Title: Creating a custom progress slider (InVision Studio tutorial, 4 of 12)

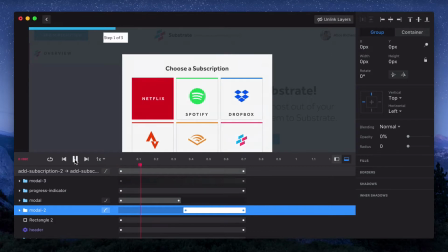And you can also see, even though this whole animation is still 0.7 seconds, which is maybe a little too long,
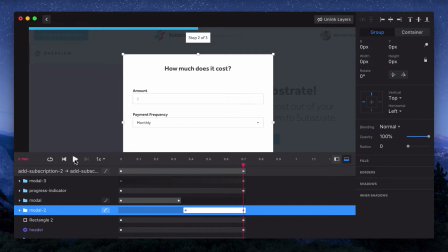it does feel a lot quicker than when we had it moving in all the way from the edge of the screen.
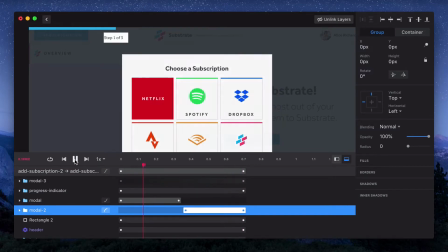So now that our cards are looking pretty good, let's take a look at the progress bar.
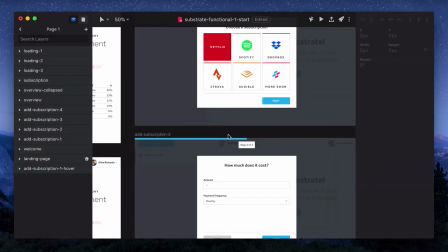With the progress bar, the first thing I'll do is ungroup it so we can edit the label and the actual bar separately.
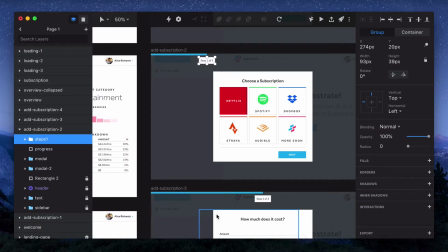And then I'm also going to rename these. So I'll change the first one to Steps 1 and change the second one to Steps 2. And then in the same way we copied over the cards, I'll copy over the labels as well.
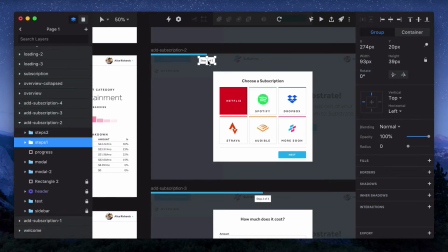I'll move that over 40 pixels and turn the opacity to 0. And then same thing on here. I'll move it over 40 and then turn it into 0. When we preview it, it looks pretty much the same.
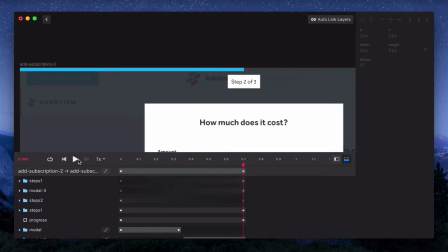So first we'll need to remove some of the existing links between these layers. So to figure out which one we need to change,
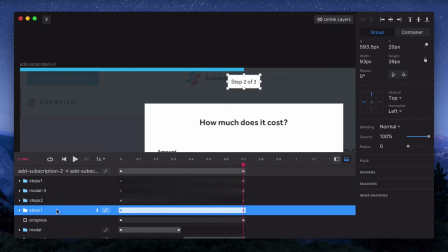If we look back into this timeline, this second steps 1, it has a filled in dot on both the right and the left, so that means it's linked.
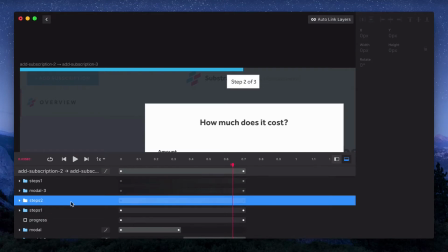Compared to steps 2 just above it, it only has a filled in dot on the right, meaning that that only exists on the first artboard. So I'll disconnect these, and then I'll open up that layer as well and see that the rectangles are connected, and I'll unlink that too.
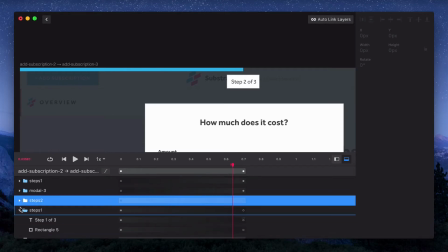So now that those are unlinked, we can start relinking them. And that's one reason that I renamed them.
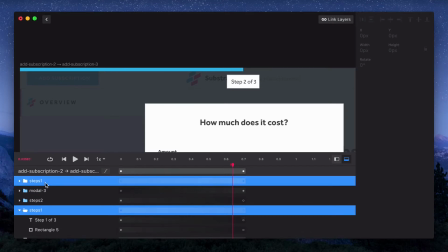Not only does it make the auto linking smarter, but it makes manual linking a lot easier.
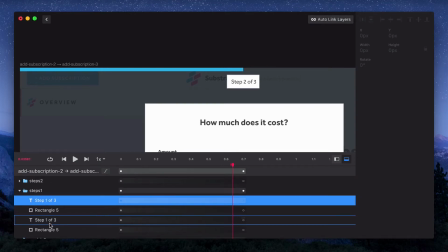So I'll select steps 1 and steps 1, hit link, and then I'll link the layers inside there as well.
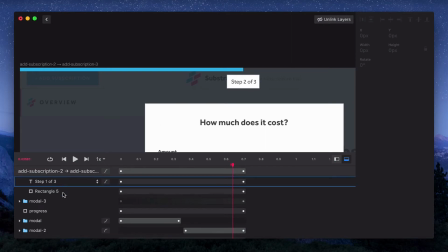Similarly on step 2, link that, and then link the layers inside it.
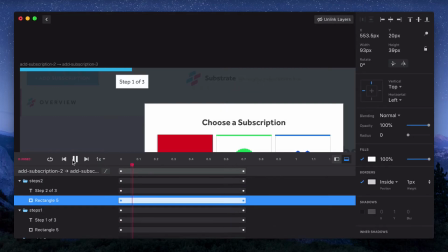Now if we preview, it's getting closer, but you can see that the steps 2 one is moving in the opposite direction.
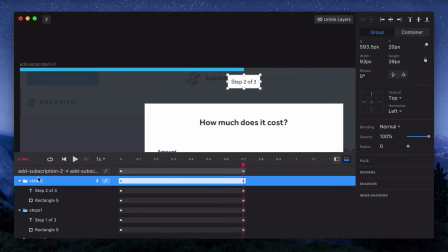So one trick, so if we select it and hit back to the first artboard, it will keep the linked layers selected.
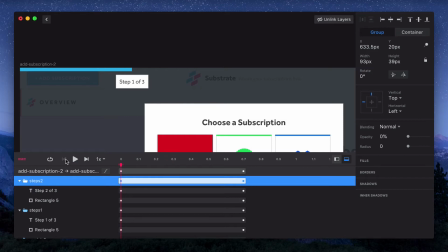So we'll just move this over to the right 80 pixels, and I'm just using the arrow keys and shift to move it using increments of 10.
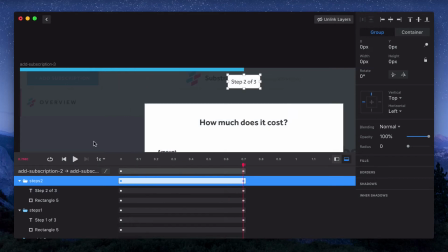Now when we preview it, the motion is going in the right direction for both of them. We'll adjust the timeline like we did for the cards.
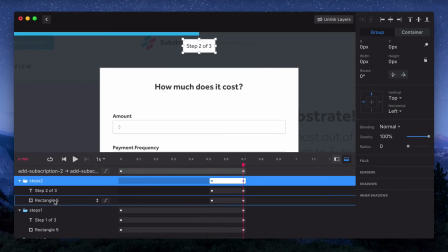And we know that these are only moving 40 pixels versus the cards are moving 80 pixels, so we don't need them to take quite as long. We'll also make sure to change the easing so it matches the easing of the cards.
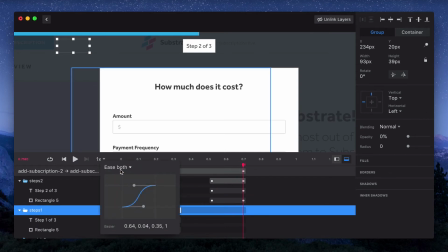So our first one is ease in, and then our second one is ease out. Let's slow it down just a bit to make sure the timing is all right.
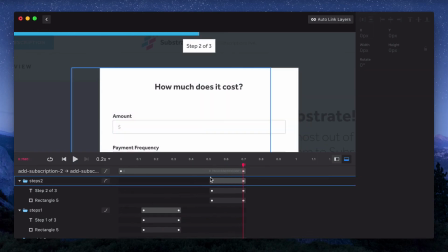So you can see the card moves first and then the label moves just after it.
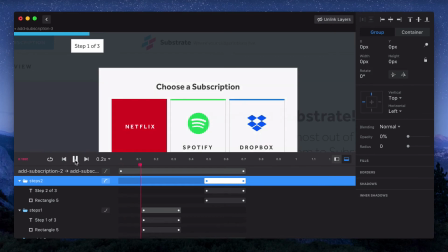So that's a good example of parenting or secondary motion.
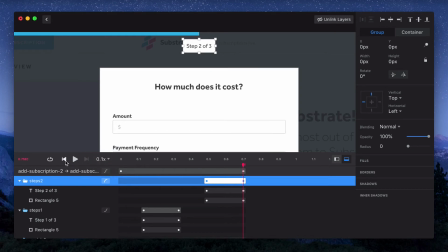It almost looks like the card is pushing or pulling the label and really gives folks a better sense of not only the progress they're getting from the progress bar moving,
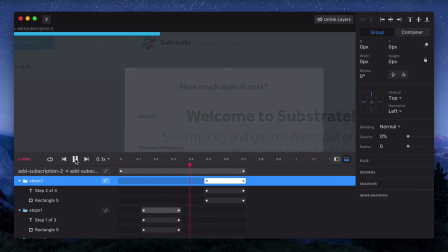but then the different steps that they're on as well. And then if we go back to full speed and preview the whole animation, it's still that 0.7 seconds, but it looks like it's moving way quicker.
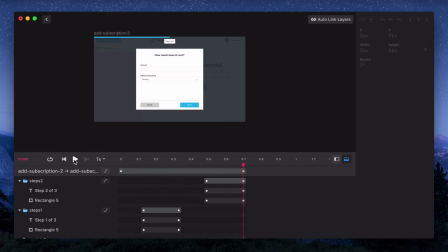And we're really calling out the important elements so people can see the steps that they're on and the progress that they're making.
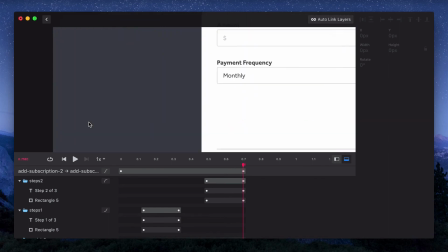So just one quick note before I wrap this video up. You can see I never really had to reinvent these animations.
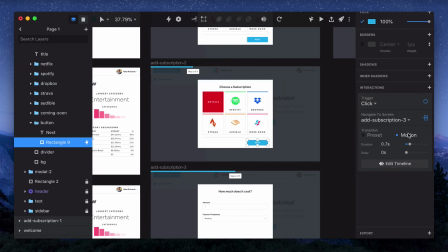We started from the completely default prototypes, and then we went in and used the default motion transitions,
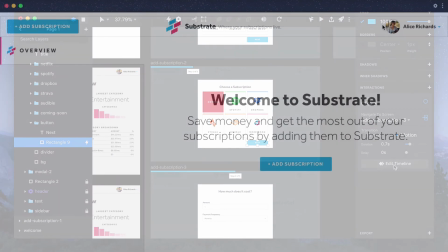and now we're customizing those transitions, and they're all built off of one another.
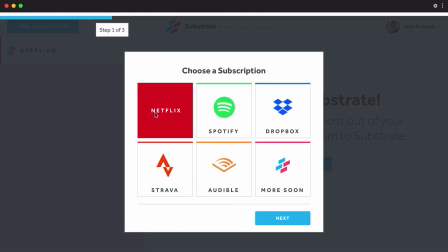So this can be a really powerful way to connect your wireframing and your initial experiments with your high fidelity, more complete prototypes.
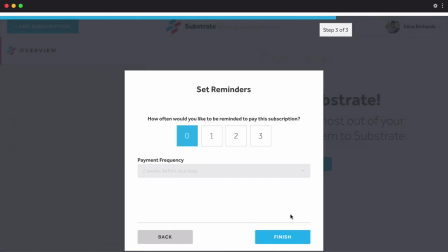If you'd like to go in, you can apply some of this to the transitions at the beginning and the end of the ad subscription flow, where the cards come into the screen and then where they drop out.